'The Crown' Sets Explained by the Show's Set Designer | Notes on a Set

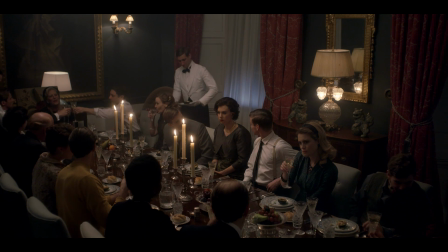It's impossible to work on the Crown without using the royal vulgar language of these people are commoners, albeit, you know, pretty well-heeled kind of bohemian set.
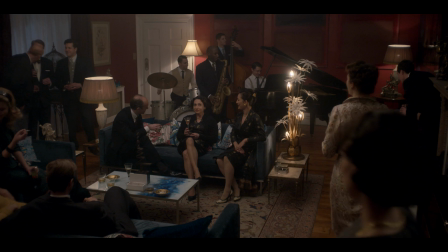We have introduced reds and oranges for the first time for reasons of, isn't it great to have your house painted red, rather than this is what royalty looks like. Behind us is the red wall in which Tony and Margaret meet for the first time, and again, I can't not talk in terms other than film.
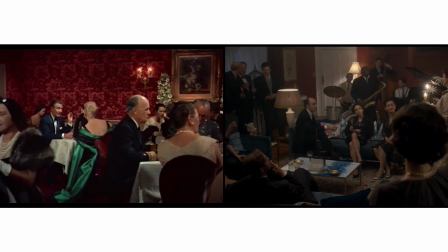I wanted something of James Stewart seeing Kim Novak for the first time in Vertigo in Ernie's, with that fantastic red wall. So what we have here is it's our first venture into mid-century furniture.
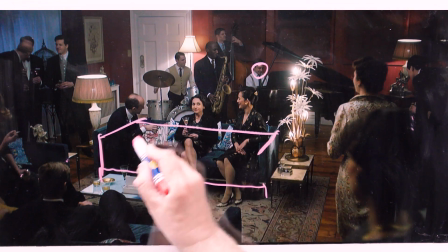So we have these kind of rectilinear sofas, and also this lamp, which is definitely part of
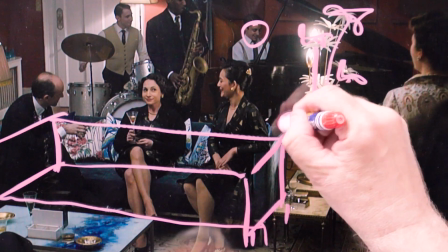You know, that kind of mid-century world. You would never get one of those in Buckingham Palace. So really it's a question of finding all the things that you love that you would never see in
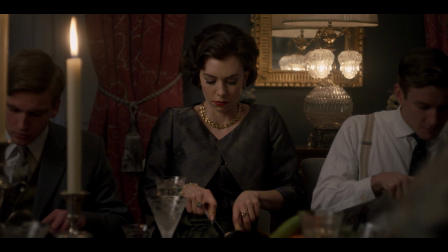Buckingham Palace in order to express this one moment of her feeling like a fish out of water.
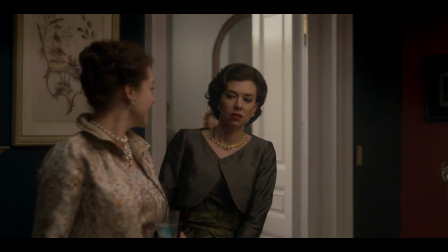And there is a discomfort in Vanessa's face when she walks into this room, and I like to think that I caused a little bit of it.
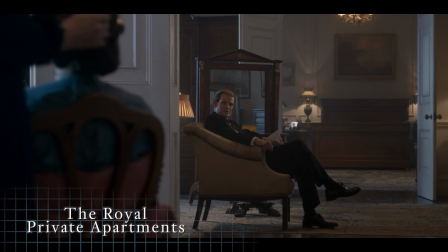Are you in the mood for some questions? It depends on the questions.
I did a tour of Buckingham Palace, but the one thing you can't tour is the private apartments. There are plans of them, and I kind of adapted them to suit the drama without ever not telling the truth about them. Almost all of the private apartment stuff is completely out of my imagination, based on architectural knowledge rather than intimate knowledge of the Queen's life.
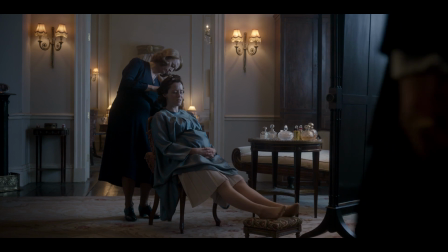The thing about houses of this period is that there are very few corridors in them.
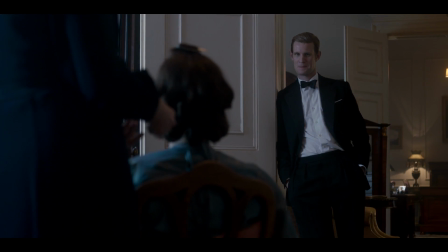There's this thing called the enfilade, where there is room after room after room connected by double doors.
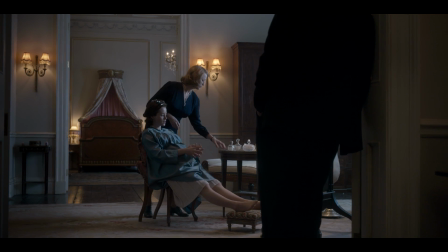And it's a gift to filmmakers because you can then frame within the frame. And it's something that I took to, whether they have them or not in the bedrooms of Buckingham Palace, it's perfectly feasible that they would have them in the bedrooms of Buckingham Palace.
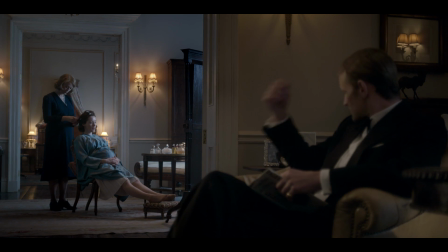So I took that as a kind of way of showing the distance between Philip and Elizabeth and the significance of the coming together of Philip and Elizabeth.
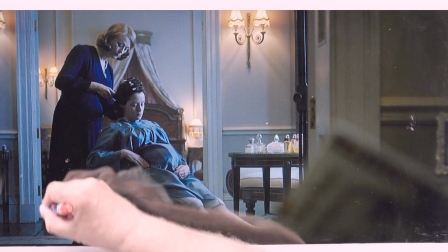So what we have here is, within this frame here, is Elizabeth's bedroom behind there.
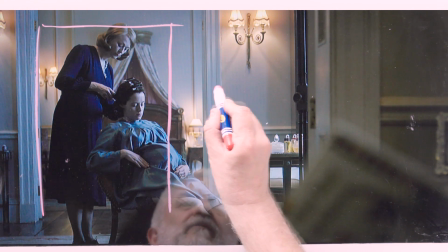And if you look at it in plan form, Elizabeth's bedroom has a bay window in it, has that, and then there is this doorway, a couple of doors there,
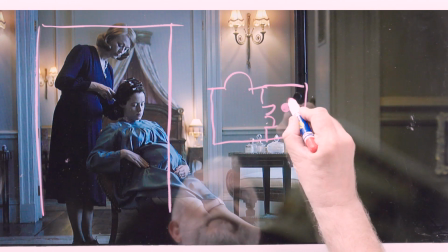and this is where these two are placed, so that you can see that doorway through there. What I did, and probably never happened in real life, is, but it works very well dramatically,
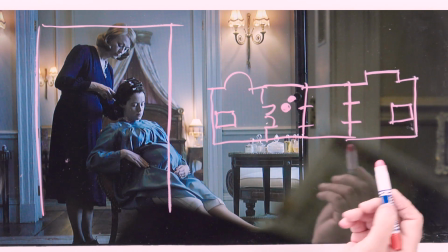is to place the bed there and there, so that you're always conscious of his distance from her.
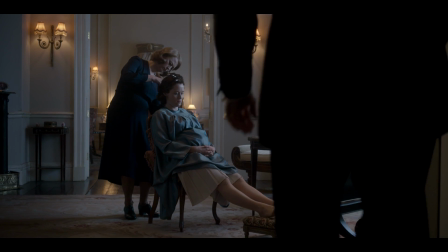And in the tour scenes at the beginning of season 2, the first 3 episodes,
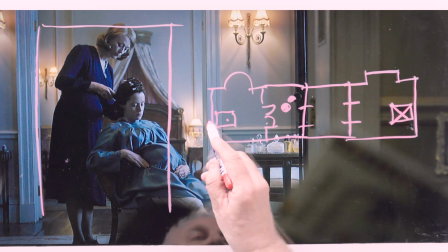conscious of his absence from here, so that his absence kind of becomes a presence, if you like, if that's not too pretentious.
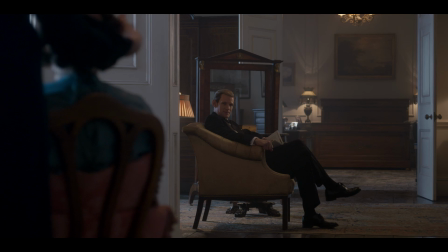One thing would never have happened is that these doors would never have been left open, but for dramatic purposes, leave them open, because it gives great depth to the shots. This little corona above her bed is which you can see there,
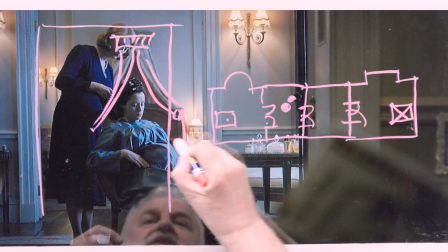is a fairly accurate representation of how it was, looking the opposite way.
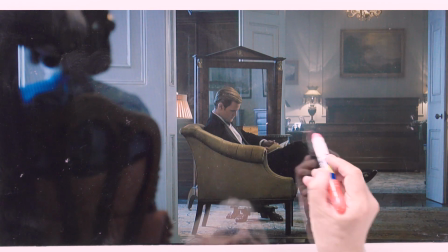So here is Elizabeth and here is Philip in his dressing room, and then beyond that you can see his bed, which is way more kind of masculine, much more rectilinear, but at the same time it still has to be kind of a character so that you recognize it when he's not there.
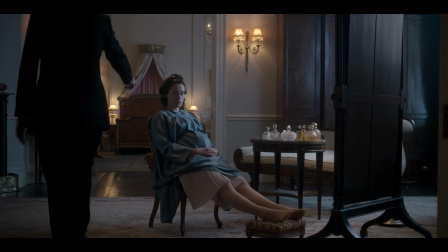Building a set like this, you know that it's going to be cut within other locations that are more, if you like, real. So part of the challenge is to make yours real so that nobody notices that. You want yours to be real.
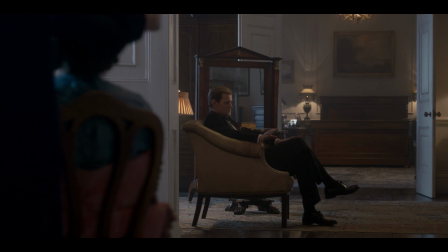So any of these doors could be fitted into any of those houses. So we've made things as real as possible.
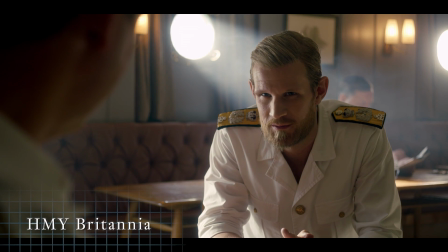No, it's out of the question, sir. Why? We have a strict schedule as part of an official tour.